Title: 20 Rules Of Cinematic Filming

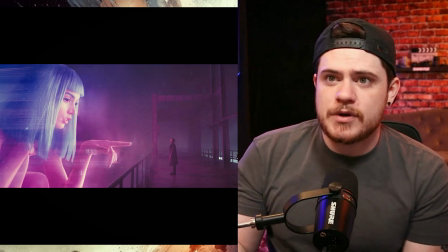[24:20]
Even in this image from Denis Villeneuve's Blade Runner, when you look at this image, where do you think the leading lines are? Well,
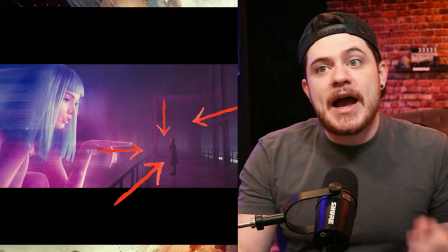[24:28]
I've found them for you. You have her finger actually is a leading line.
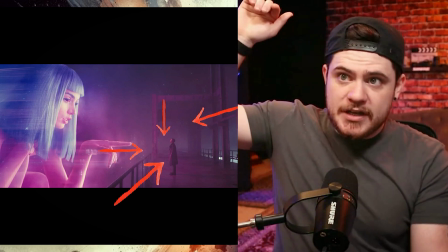[24:33]
You have the railing, you have the side railing, the railing above him.
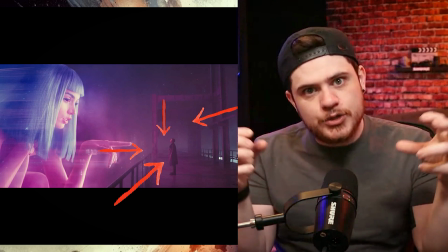[24:38]
All of these areas are leading lines that's kind of pointing you towards the direction of the image you're supposed to be looking, which is him.
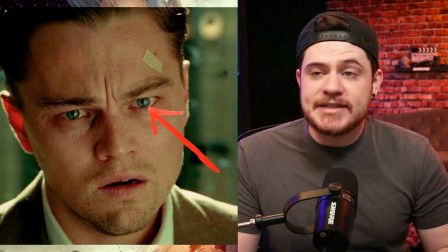[24:45]
The next rule is catch lights. And so what is catch lights? It is basically the life of the character, the life of the person.
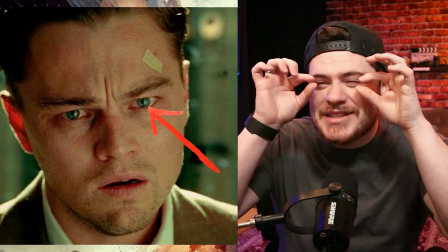[24:53]
So here's an example. It's the little dots. I actually have them right now.
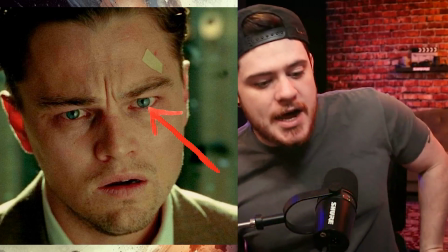[24:58]
It's the little dots of light in people's eyes. It gives the person humanity.
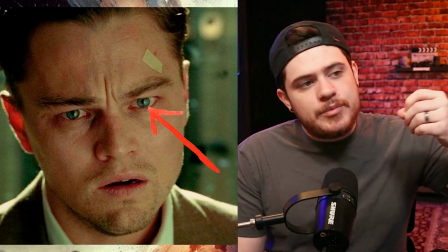[25:03]
Without catch lights, psychologically, people are inclined to think that person's dead, right?
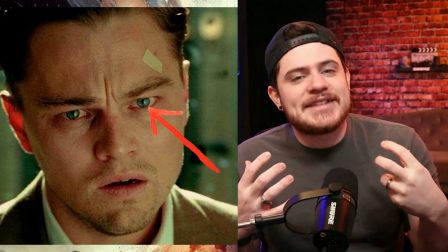[25:10]
Because it's like the soul. It's the life force of the human.
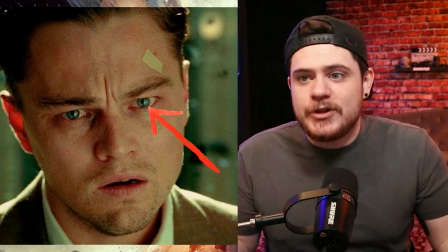[25:15]
It's the humanity.
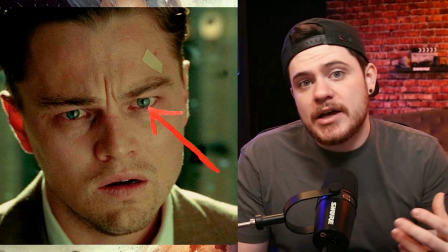[25:16]
And so naturally, like when you're lighting a scene, if you're using a key light, a lot of times the character's eyes are just going to naturally pick up the key light.
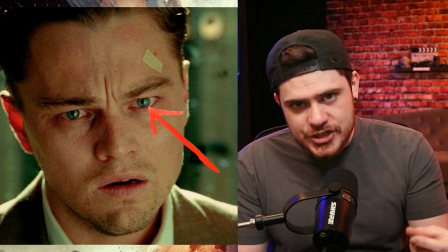[25:25]
So it's not always something you have to pay close attention to because you'll probably get them without even trying.
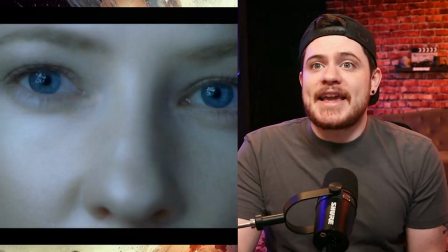[25:31]
But here's an example of being very intentional with catch lights from the Fellowship of the Ring and the character Galadriel.
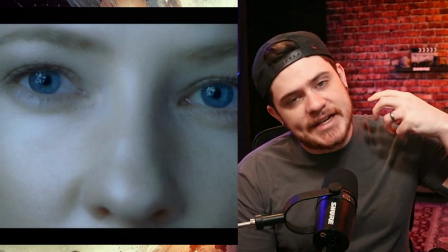[25:39]
The books describe Galadriel as if she has like the stars in her eyes, right?
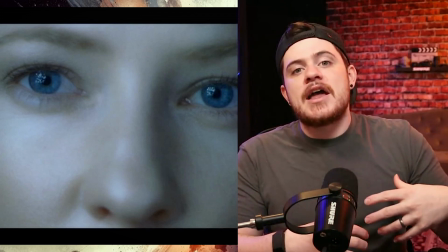[25:44]
Because she's supposed to be this elf of immense beauty.
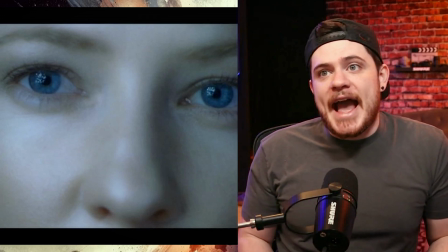[25:47]
And so what Peter Jackson actually did is that they had a light that had a bunch of different small lights in it,
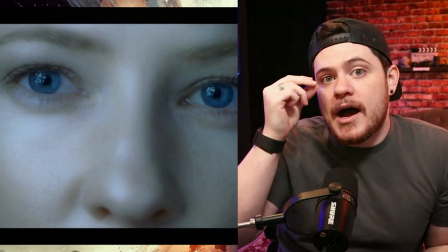[25:55]
and they casted it into the image so that her eyes would pick up on this dance of light,
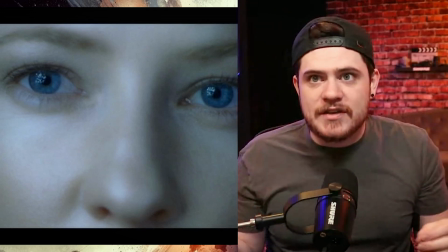[26:02]
right? This multiple sources of light. And so you have to look very closely.
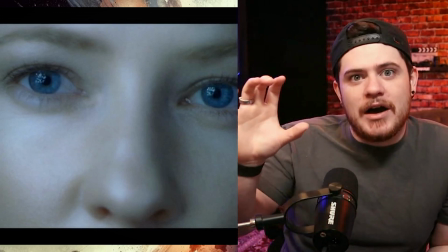[26:07]
But when they're doing these close-ups of Galadriel and you pick up on the catch lights,
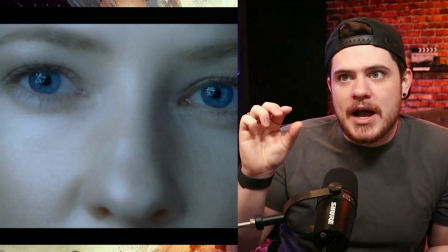[26:13]
you're seeing sort of what the books describe as if there's stars in her eyes.
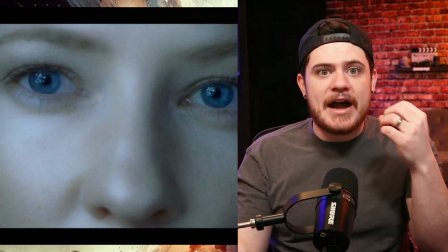[26:19]
It's not just one catch light, but rather a dance of an abundant,
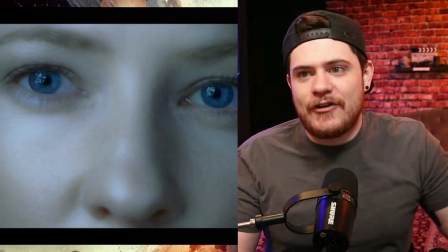[26:24]
a starry night, right, of catch lights. The next rule is shooting coverage.
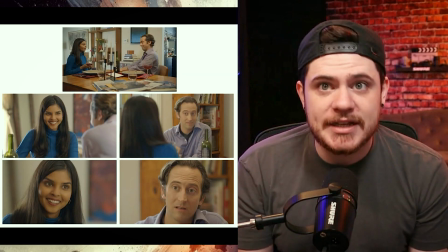[26:30]
This is basically when you're going to shoot a scene, especially for narrative storytelling, it's making sure all your ducks are in the row for editing, all right?
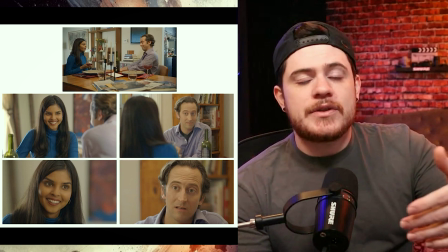[26:38]
This also makes sure that you get what you need, and so that as you're cutting between different shot types,
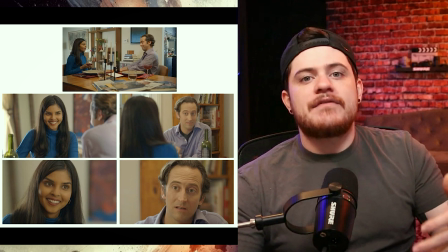[26:45]
you have the freedom and you have the ability to edit to motivate
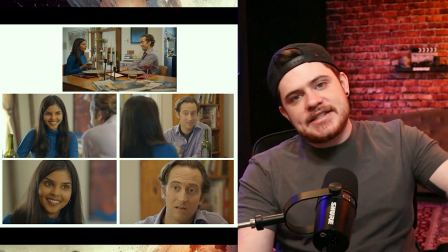[26:50]
emotion rather than just editing together kind of a boring two-person conversation.
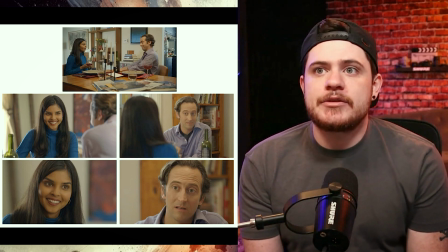[26:56]
So shooting coverage basically refers to making sure you're getting all your shots.
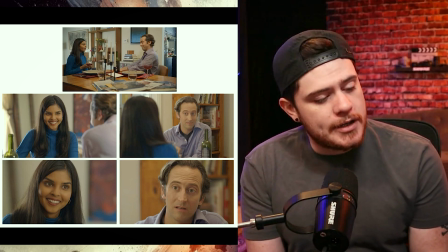[27:01]
A lot of times shooting coverage, most of the time, especially in Hollywood or production, means starting wide and working in.
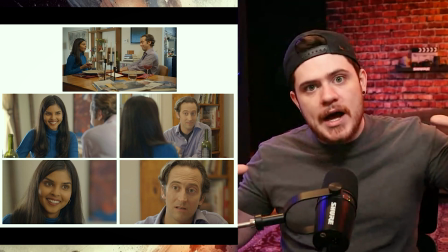[27:09]
Okay, so starting wide and working in.
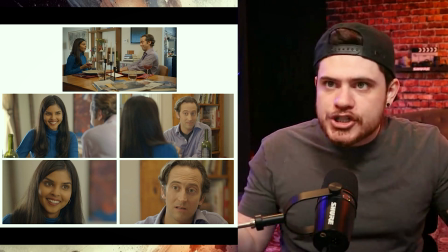[27:12]
So if your scene calls for a long shot between two characters and it's going to be a
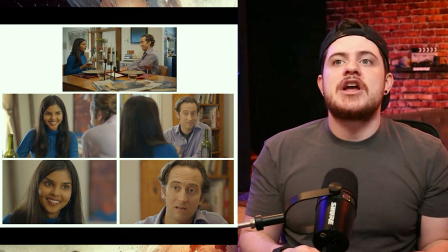[27:18]
two shot, so two people are going to be in the image, you will start there, like this example,
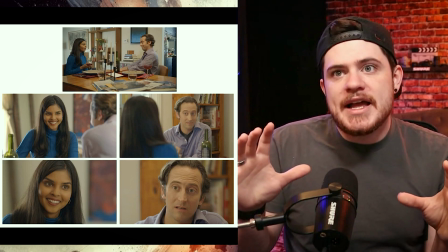[27:23]
and then you will move into the over the shoulder kind of medium close up shots, right?
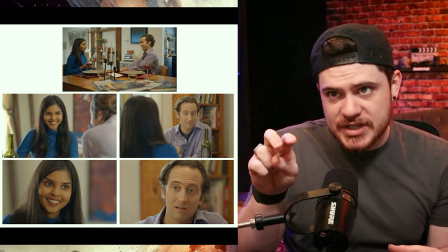[27:29]
Where you see in the center of this example,
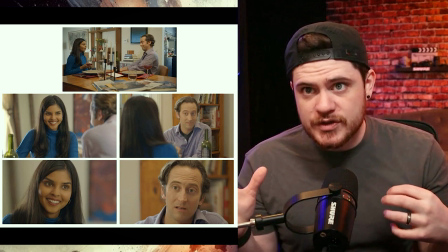[27:33]
they have two over the shoulders of both characters and they're kind of medium close-ups,
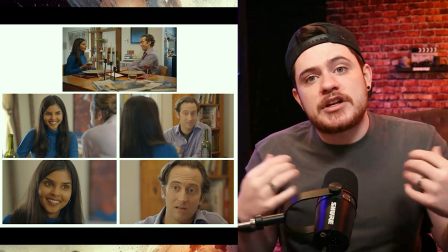[27:39]
so like right below the breast area to the top of the head. Then you have the close-ups, so right below the chin to the top of the head for each character.
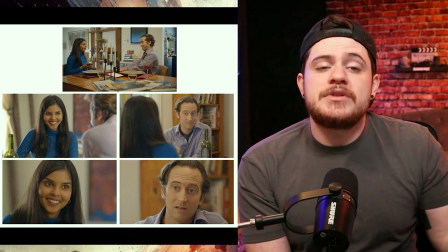[27:48]
This is shooting coverage. Some people do this with one camera and they just do it one at a time.
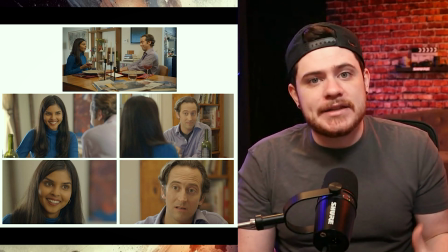[27:53]
Some people, like Ridley Scott, has talked about how they will set up a scene and light a scene in order to be able to shoot coverage all at the same time.
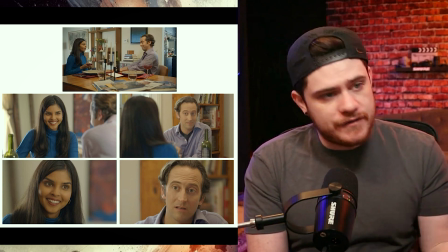[28:02]
That's very difficult to do, but if you can pull it off, go for it. It definitely makes time go a lot faster.
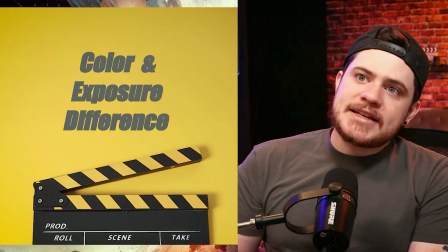[28:08]
The next rule is color and exposure difference. So let's start with exposure.
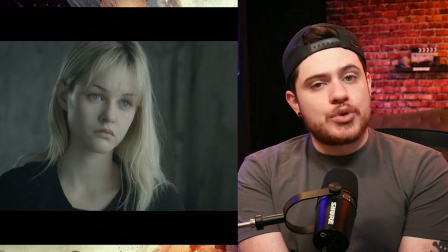[28:14]
Basically, in an image, you want to make sure that your story subject, you want to make sure that your character subject,
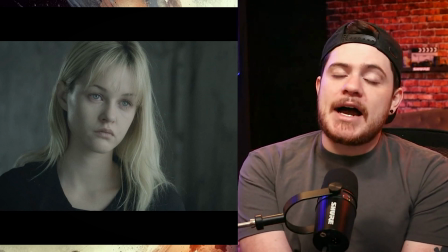[28:20]
the image subject, is either brighter or darker than the background.